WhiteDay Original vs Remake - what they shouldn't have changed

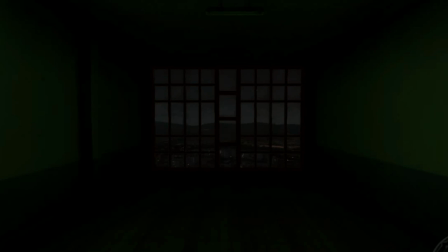You know which one of these I find scarier? The cutscene from the original.
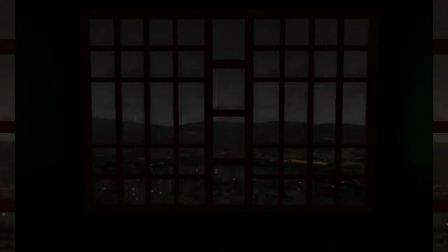The cutscene's remake isn't the winner
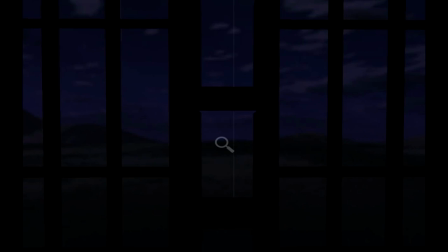because of the overdone suspense music which the developers tried to make.
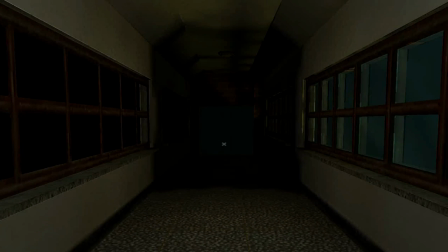To be honest, I felt very comfortable and safe thanks for the overdone suspenseful music,
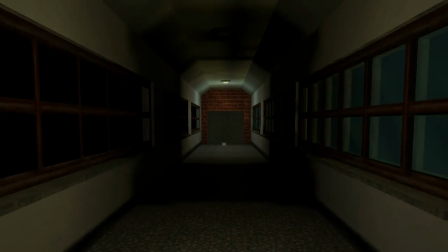because I knew that when it's playing, it means that it's gonna happen something, and when it will stop, the things will count down.
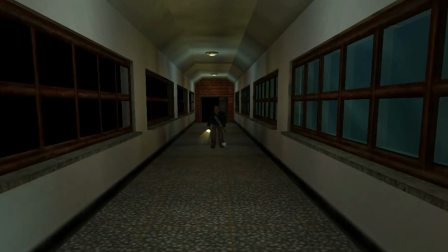Well, on the original,
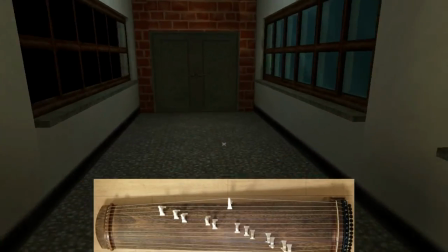it was very scarier because the kayakum from the background was playing on only one string, which made it really creepy. After this scene, everything gets quiet and you get a great jump scare just because of a thunder and a white face.
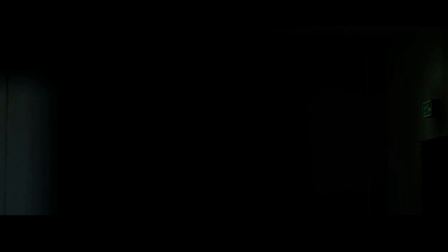On the remake though, the same story as before.
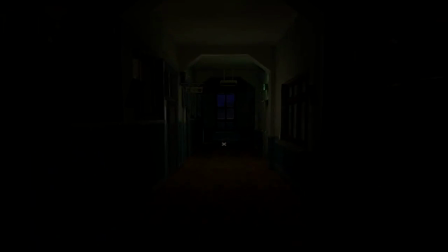Another unusual suspenseful music is playing on the background, which disturbs the entire atmosphere of fear.
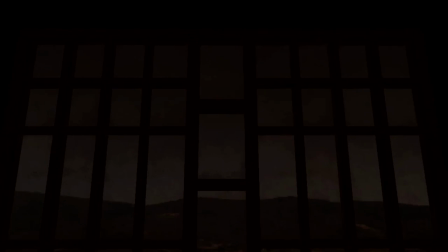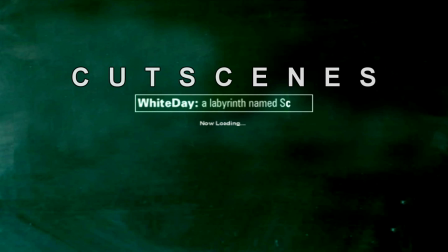Speaking about cutscenes, some of them are so unusual. In the remake, when we get close to the secret main building Tooth's door,
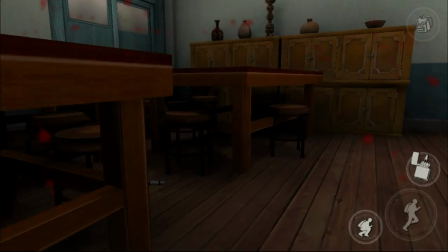the game stops and shows you a cutscene how the baby opens the door.
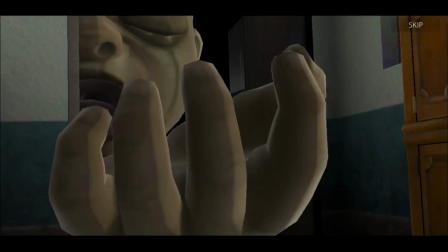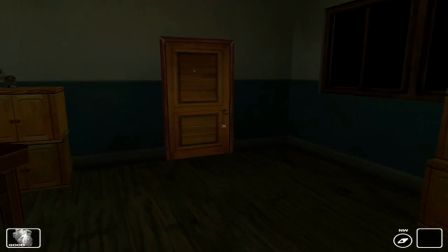Meanwhile, in the original, it just appears right in front of you.
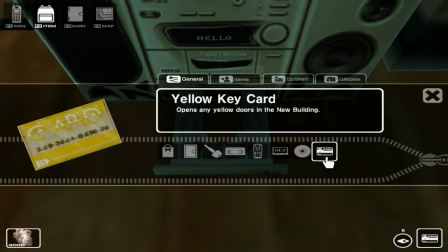I can also say the same thing about the dance studio, which again,
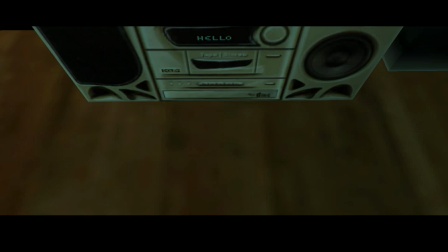in the original, my dark reflection made me to have an insane reaction.
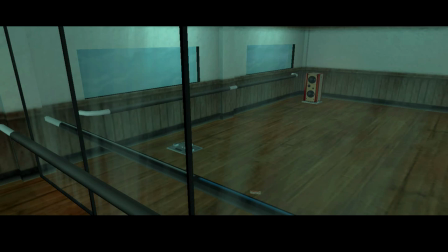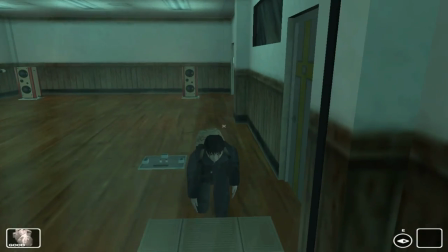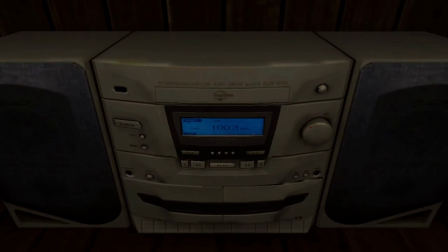But in the remake, I only took it just as a useful cutscene.
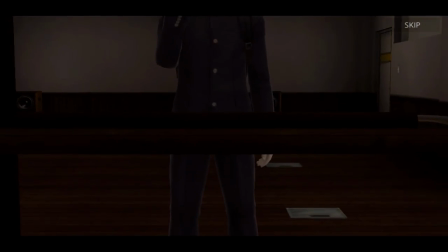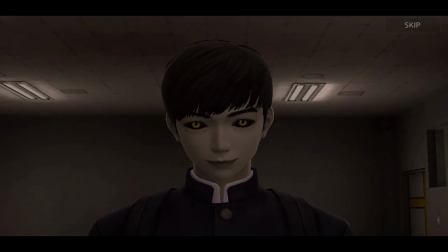Let's not forget about the fact that when we encounter one of these scenes,
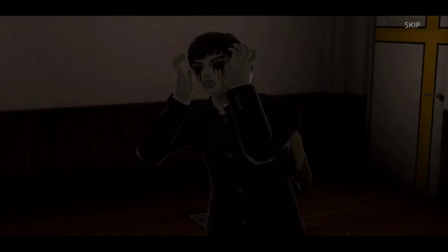the image suddenly stops for around 2 seconds for the loading.
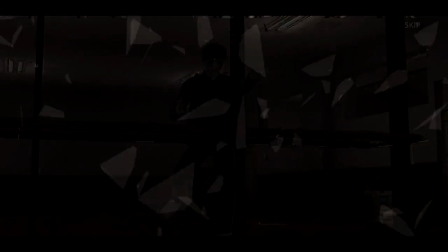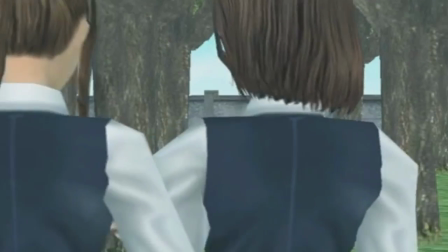Break time! You want to pick up bitches? Yes, yes, yes.
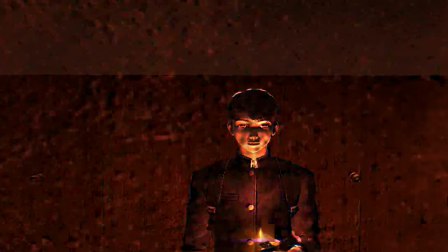Find a pack of cigarettes and they gonna come to you. Now touch that booty!
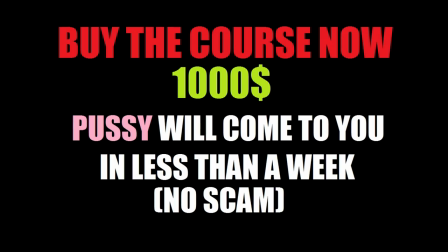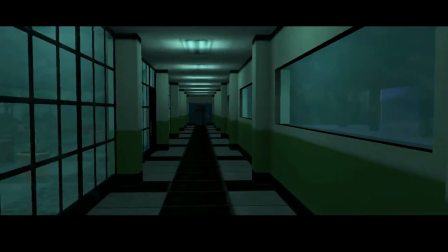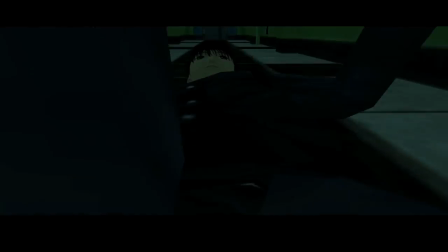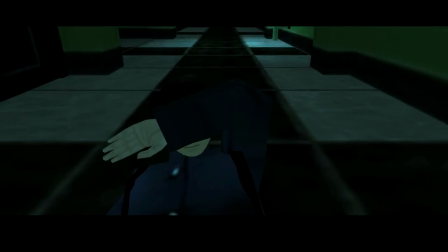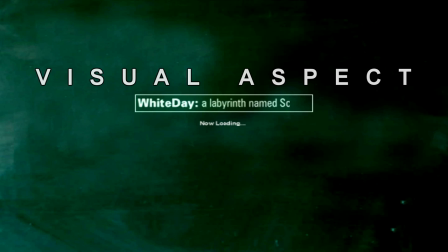Since we got to the cutscenes, let's move on to the visual aspect of the game.
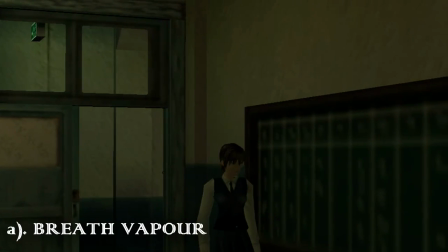I'm gonna start with something really, really simple, and maybe a lot of you might find it useless.
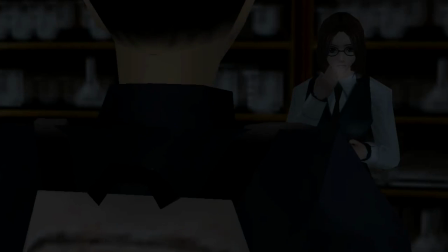A really interesting thing I still wanted to see on the remake was the breath vapor.
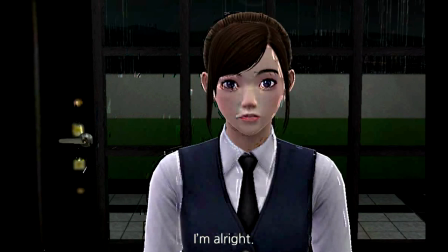Maybe you never noticed this on the original, but when the girls are talking,
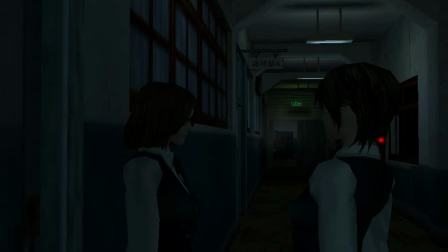we can see their breath vapor, and the same thing is also from the cameras.
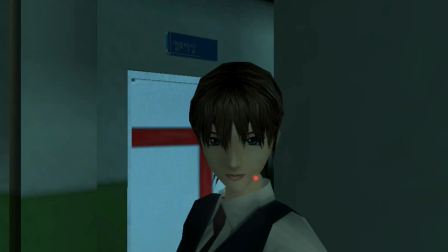I am aware that it's not freezing inside of Yendo High School,
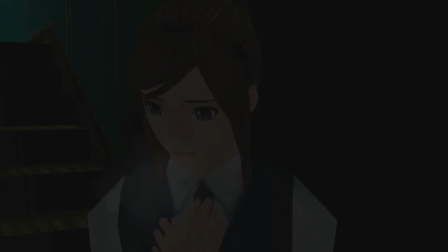but this breath vapor can only be seen in an artistic way by showing you what cold atmosphere that school has.